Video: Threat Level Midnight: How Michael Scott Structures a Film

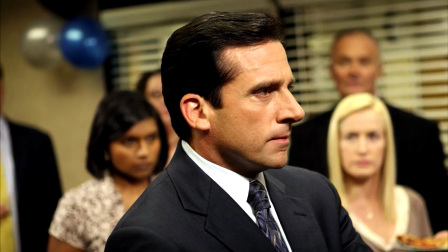(0:02)
Today I want to take a closer look at the famous locker room scene from Michael Scott's magnum opus, Threat Level Midnight.
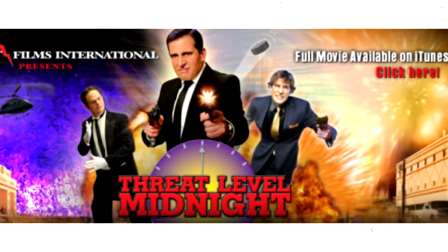(0:10)
It's not an exaggeration to say that Threat Level Midnight is among the greatest cinematic masterpieces of the last century,
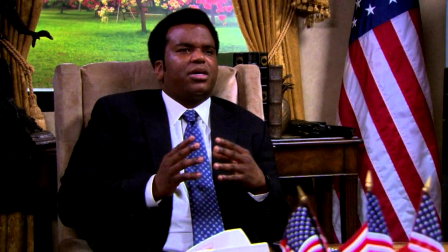(0:16)
and the most influential commentary on American politics of our generation. More personally, the film came at a very formative time in my own life,
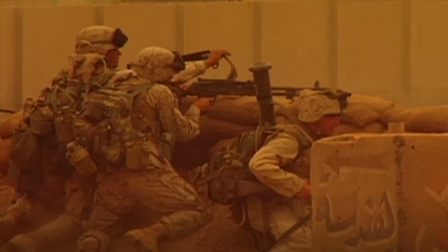(0:25)
when I was struggling to understand why the United States had invaded Iraq, and how it's possible to fight terrorism without engaging in it. The scene I'd like to look at comes 7 minutes and 35 seconds into the film, where Michael Scarn commits an unspeakable evil.
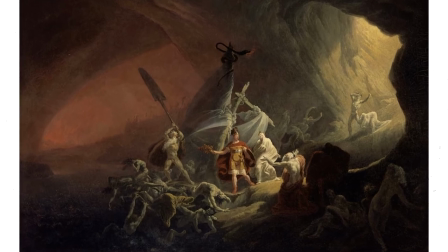(0:39)
It forms what Joseph Campbell called the hero's descent into the underworld. But before we can dig into story structure, we have to talk about genre.
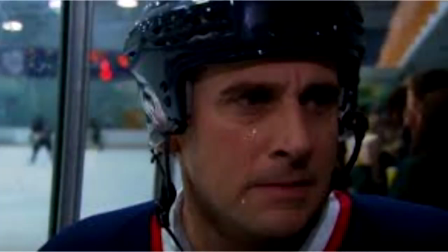(0:49)
Threat Level Midnight begins as a quintessential Western power fantasy of rugged masculinity and American patriotism,
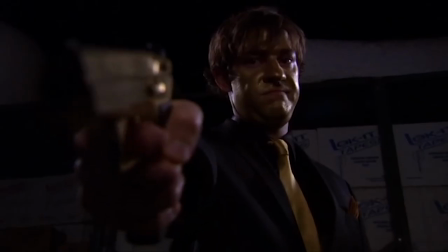(0:55)
but quickly shifts into a gritty,
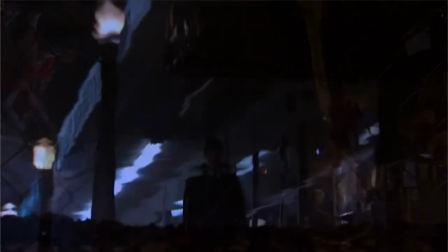(0:58)
deconstructed noir, where the line between morality grows increasingly ambiguous, and Scarn is driven to assassinate a fellow skater.
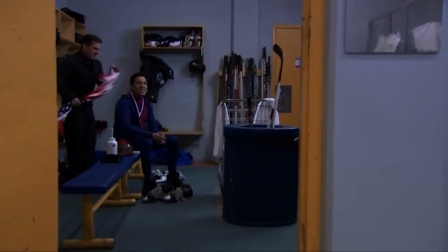(1:07)
A tour of Michael Scott draws powerful symbolism, with the use of an American flag as the murder weapon against an up-and-coming Mexican,
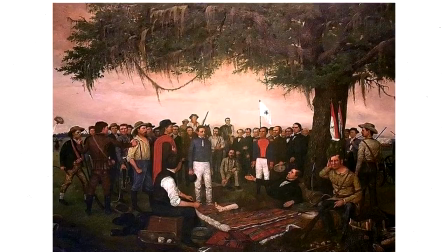(1:14)
an obvious reference to the U.S. annexation of Texas for Mexico in 1845.
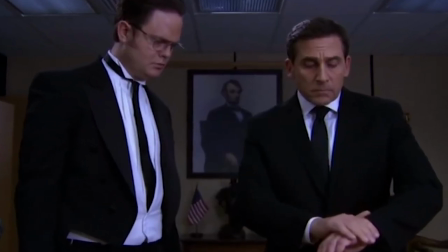(1:19)
The film's critical look at American race relations is emblematic of Scott's evolving worldview,
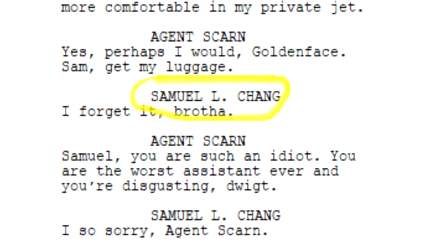(1:24)
as previous drafts included a Chinese sidekick known as Samuel L. Chang, which was later changed to a Caucasian android butler.
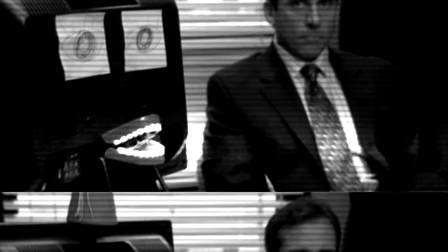(1:31)
This introduction of artificial intelligence is particularly interesting, as Skarn is awakened from a dream by a robot.
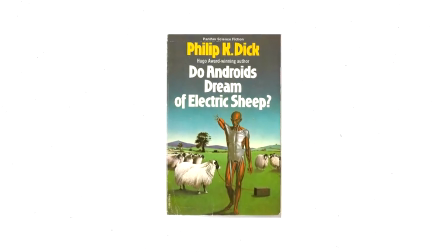(1:39)
Or so he thinks. But to understand the film's view on transhumanism, we have to take a closer look at the locker room scene.
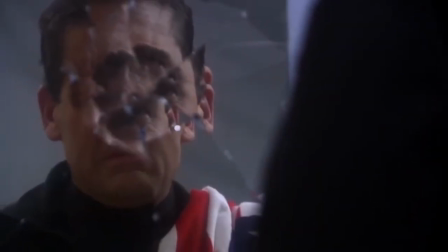(1:46)
It begins framed by a broken mirror, a metaphor for Skarn's fractured view of just war, his own identity, and even reality.
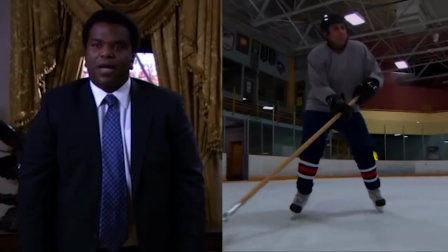(1:55)
This shattered perspective is also manifested in the film's repeated genre shifts and abrupt transitions.
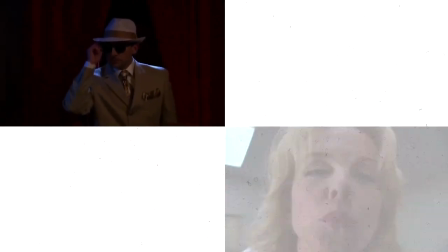(2:02)
Scott knows that reality isn't bound by any one tone or mood, but constantly morphs and changes with every passing hour and minute.
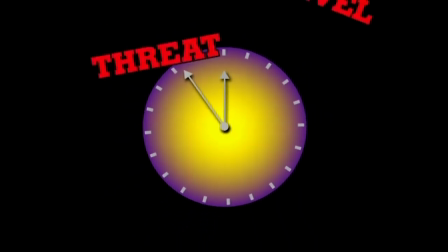(2:11)
It's no coincidence that the film begins and ends with a ticking clock. In the words of Andrei Tarkovsky,
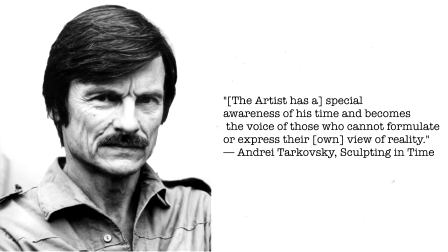(2:17)
the artist has a special awareness of his time and becomes the voice of those who cannot formulate or express their own view of reality.
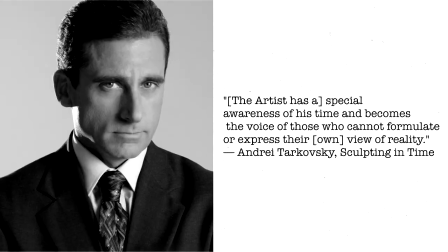(2:24)
Scott is representing a reality that the rest of us can't comprehend.
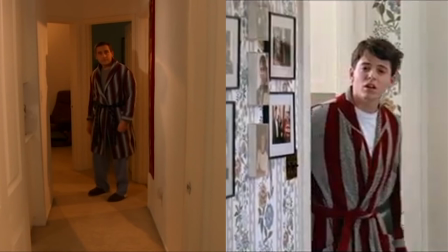(2:28)
On top of this is the post-credits homage to Ferris Bueller's Day Off, a film centered around deception and lies.
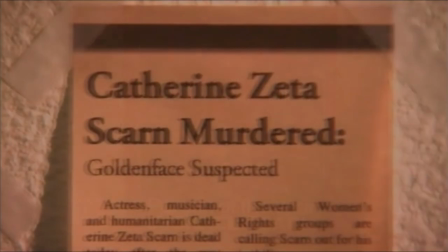(2:34)
Through this, we realize that everything we're seeing in this film is an illusion.
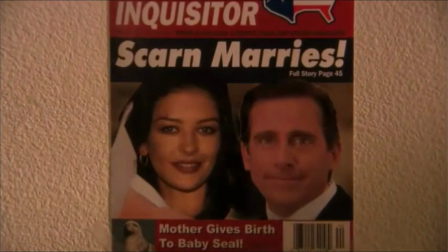(2:39)
Film scholars often criticize Threat Level Midnight for its clean, sanitized aesthetic.
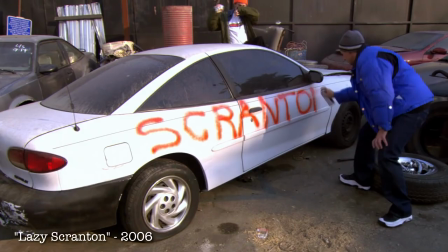(2:44)
This, in sharp contrast to Scott's independent projects, which blended gritty Italian neorealism and Dogma 95 principles of unpolished filmmaking.
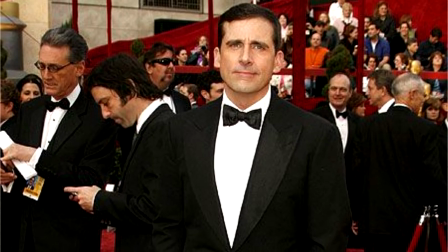(2:52)
Critics say that Scott was sold out by working with the studio to create Threat Level Midnight, but I disagree.
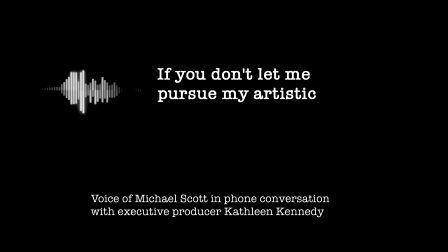(2:58) If you don't let me pursue my artistic vision, I'm going to walk!
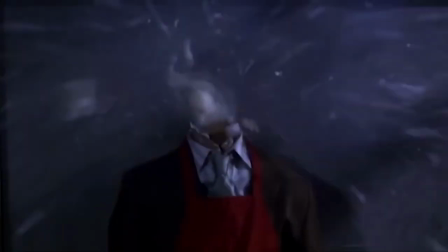(3:03)
The use of Hollywood techniques like tripod shots, special effects, and atmospheric lighting is, in itself, a critique of the film industry. Every shot is framed so perfectly,
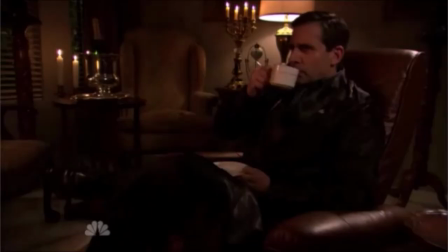(3:15)
every music note so well-timed that we're left with a certain kubrickian detachment this isn't the real world
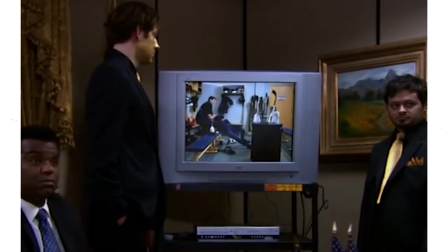(3:22)
this is what the propaganda machines want you to think that good guys triumph over evil
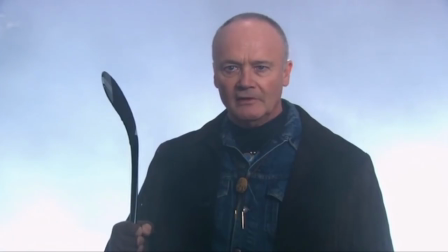(3:27)
love prevails and the ones who leave us are never really gone but the
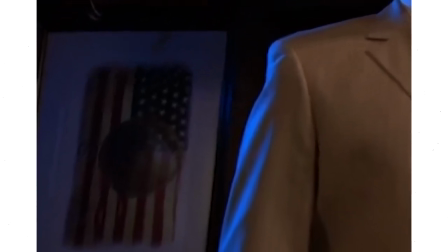(3:32)
key to understanding the multi-layered levels of meaning and threat level midnight lies in understanding its structure in 1949 joseph
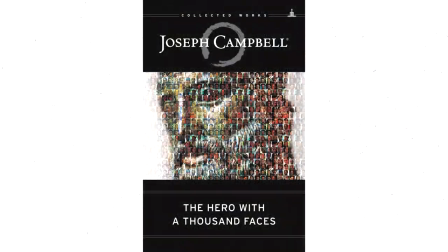(3:39)
campbell published here with a thousand faces outlining the classic narrative journey in his renowned story circle.
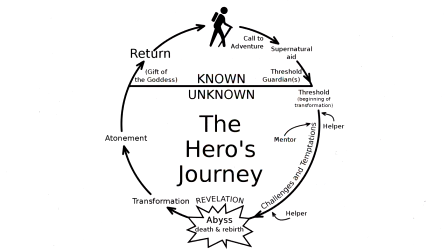(3:46)
However, recent film scientists have experimented with mapping plots in three-dimensional space,
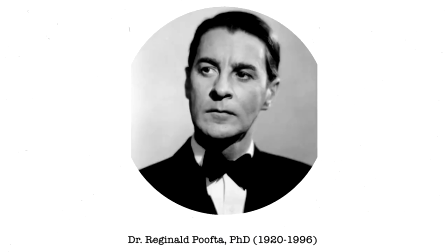(3:51)
using what PhD story analyst Reginald Pufta calls story spheres.
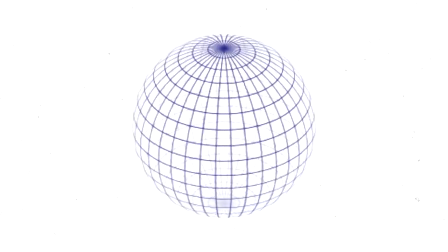(3:57)
This presupposes the idea that an infinite number of narratives happen in a film simultaneously, each with no beginning and no end.